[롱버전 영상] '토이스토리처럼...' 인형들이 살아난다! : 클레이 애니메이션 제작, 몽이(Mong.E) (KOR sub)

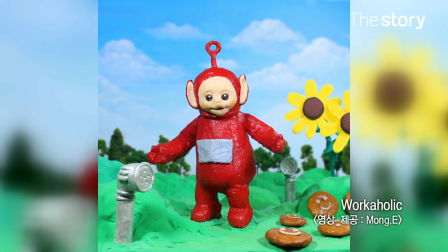231s
웨가핀 빨간 핀슨이 네 명 중에 제일 잘 보일 것 같아서
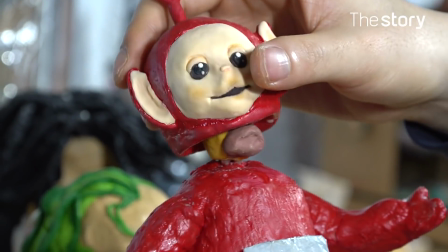235s
그리고 이 친구가 막내이기도 해서 호머 심슨이랑 했을 때 데뷔가 제일 잘 될 것 같기도 했어요
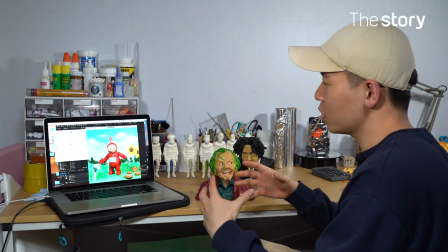240s
저희가 어렸을 때 보던 텔레토비가 실제로 인형 탈을 쓰고 하는 거잖아요,
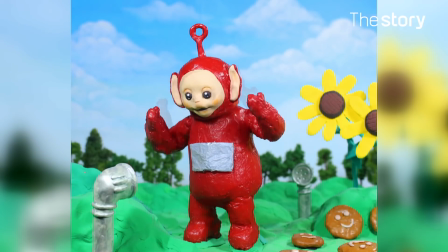246s
사람이 그런데 그 안에 있는 사람이 되게 불직한 아저씨였으면 좋겠다는 생각이 들더라고요 그 와중에 모두가 알아볼 수 있는 캐릭터가 뭐가 있을까 싶어서 호머 심슨을 사용하게 됐죠
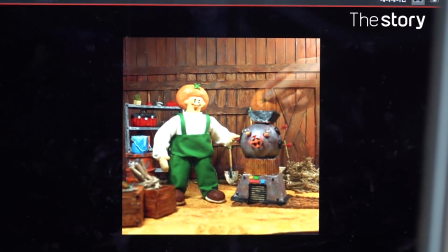262s
이거는 외주 작업인데 감귤 젤리거든요 귤을 기계에 넣고 돌리면 젤리로
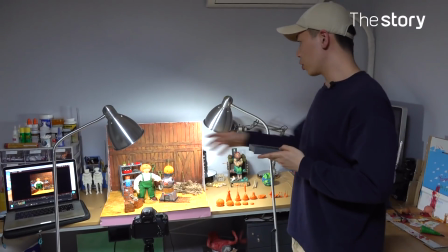268s
바뀌는 작업을 하고 있습니다 일단 조명이 빛이 들어오는 느낌이랑
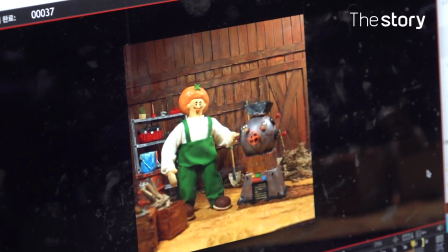273s
갈려 들어가면서 액체처럼 솟구쳐 나오는 애니메팅을 해야 되거든요 그거를 순서대로 배열해 놓은 거예요
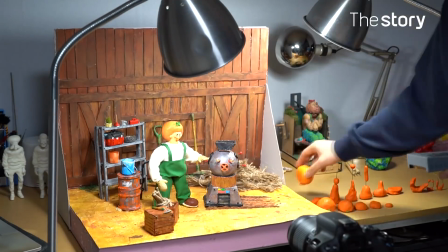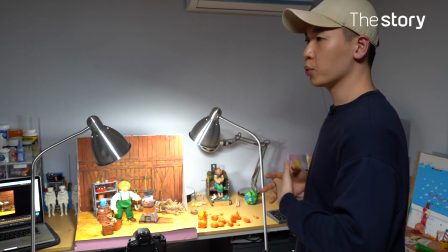285s
제주도니까 농장의 헛감배경으로 하면 좋겠다 싶어서 보시면 재활용품을
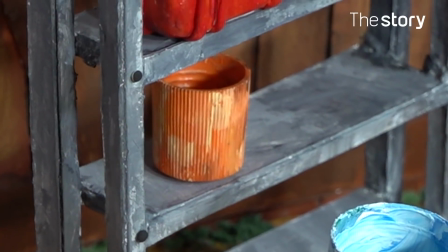290s
사용을 많이 해요 풀 뚜껑이나 그런 거거든요 이거 핫바 먹고 남은 막대기
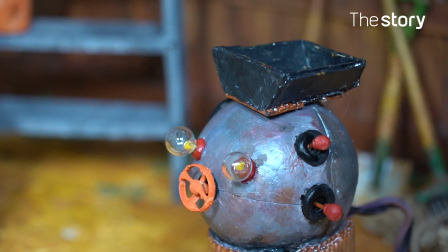298s
오래된 골동품같이 덜컹거리는 기계의 느낌을 낼려고
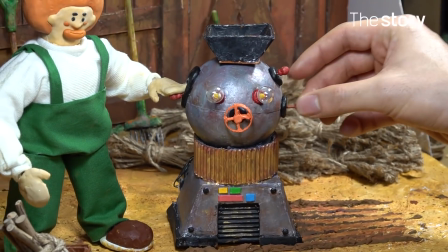303s
레버가 올라갔다 내려갔다 하고 이런 것들도 움직이고 이것도 돌아가고 불도 들어오거든요 일단
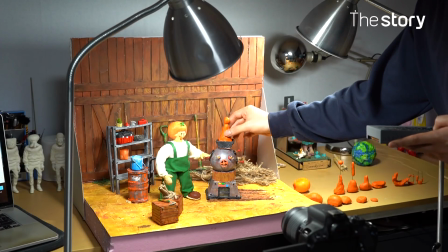313s
귤이 튀기는 걸 찍을 거거든요 공중에 방울이 떠야 하니까 철사로 고정해주고
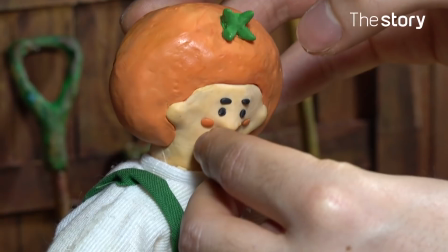320s
잎 같은 경우에 유토로 붙여서 고정을 시켜주면 돼요
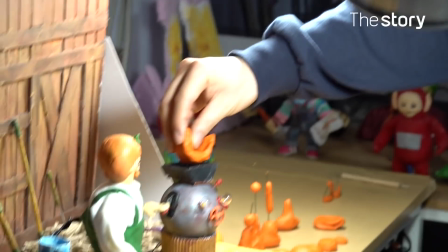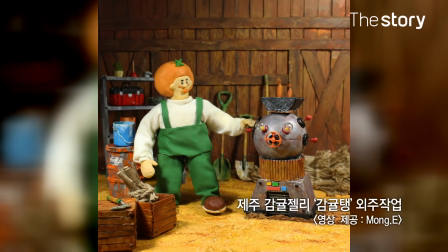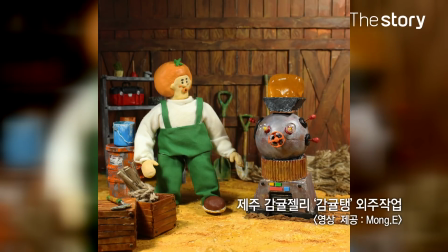337s
젤리 질감을 표현하는데 굉장히 어려웠어요 탱글탱글하면서 불투명한 물체를 찾는 데 오래 걸렸어요 이거 저거 시도를 하다가 제가 슬라임 카페에 가서 만든 거예요.
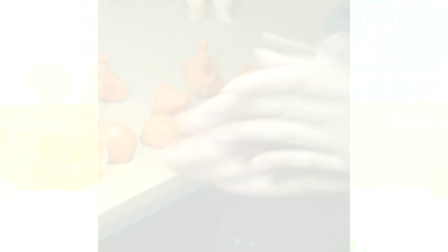349s
색소 넣어서 사장님이 되게 이상하게 보시더라고요. 그러니까 뭐에 쓰시려고 해요.
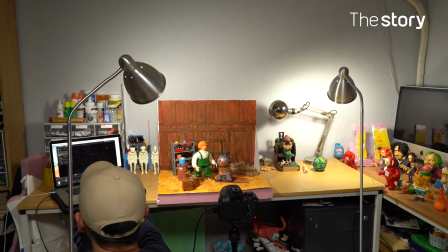358s
그럼 시작한 지는 얼마나 되신 거죠? 처음 접한 지는 2년 정도 됐고 제가 본격적으로 한 지는 1년 정도 된 것 같아요.
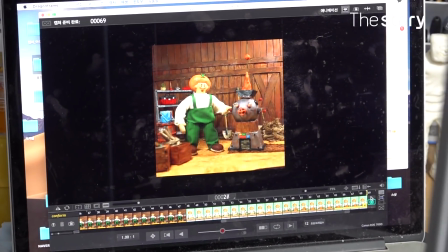367s
물론 어렸을 때 보거스나 올레스 아그로미 패턴 하트 이런 걸 좋아하긴 했지만 제가 이걸 꼭 해야지라는 생각은 없었거든요. 사실 처음에 피규어 만드는 게 시작이었어요 취미로 피규어를 모으기 시작하다가 만들어보자 해서 피규어를 만들다가 보니까 어떤 공모전에 당선이 되었고 거기서 돌고라는 친구가 있어요 스톱모션 저보다 먼저 시작한 친구가 있는데 그 친구가 하는 걸 보니까 이거 재밌어 보이더라고요
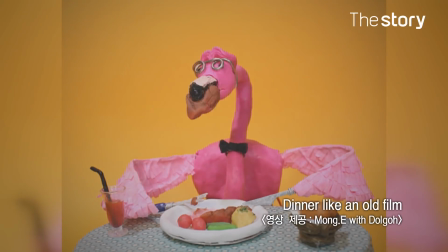393s
이게 제가 애니메이팅 처음 해봤던 6시간 걸렸어요 칼로 썰어서 육즙이 나오잖아요
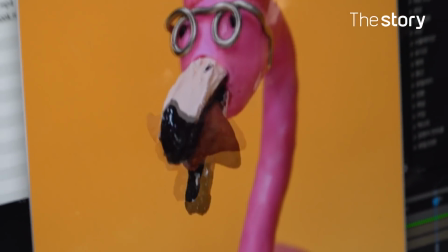400s
육즙을 표현하는 게 재밌을 것 같더라고요 제 목소리를 압니다, 저건. 물어보실 것 같아서
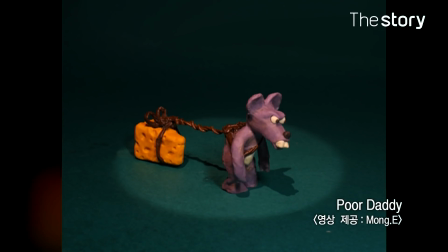414s
걷는 거 연습하려고 만든 건데 치즈에 큰 자석이 심어져 있어요
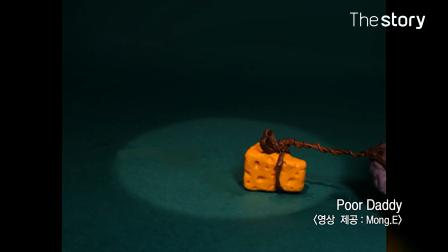419s
밑에는 철판이 깔려있고 그래서 그냥 그거 연습하려고 찍었던 거예요
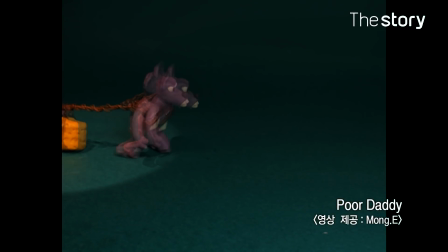424s
우리의 모습과 같은 가장과 같은 생지로 설정을 했죠
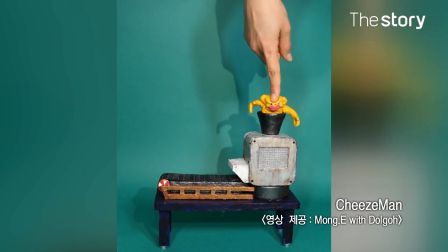434s
그냥 클레이로 낼 수 있는 느낌 중에 따뜻하기도 하지만
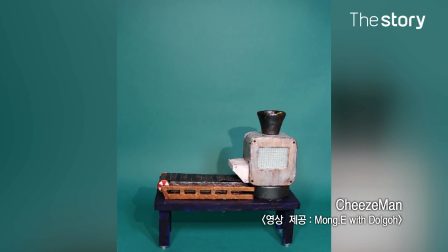440s
묘하게 잔혹한 느낌도 낼 수 있거든요, 질감 자체가 그런 걸 표현해보면 어떨까 하다가
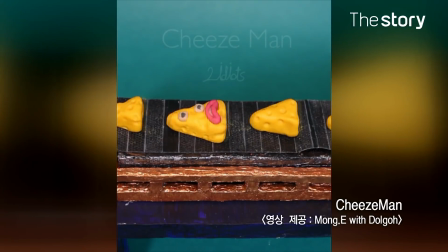447s
어떤 기계가 나와서 무언가 갈려서 어떤 것이 나오면 좋겠다는 생각을 했고 거기서 치즈가 나오게 됐죠 월레스 아그롬이 처음 나왔던 작품이 있어요 그게 벌써 2, 30년 된 것 같은데 그게 지금도 제일 좋아요.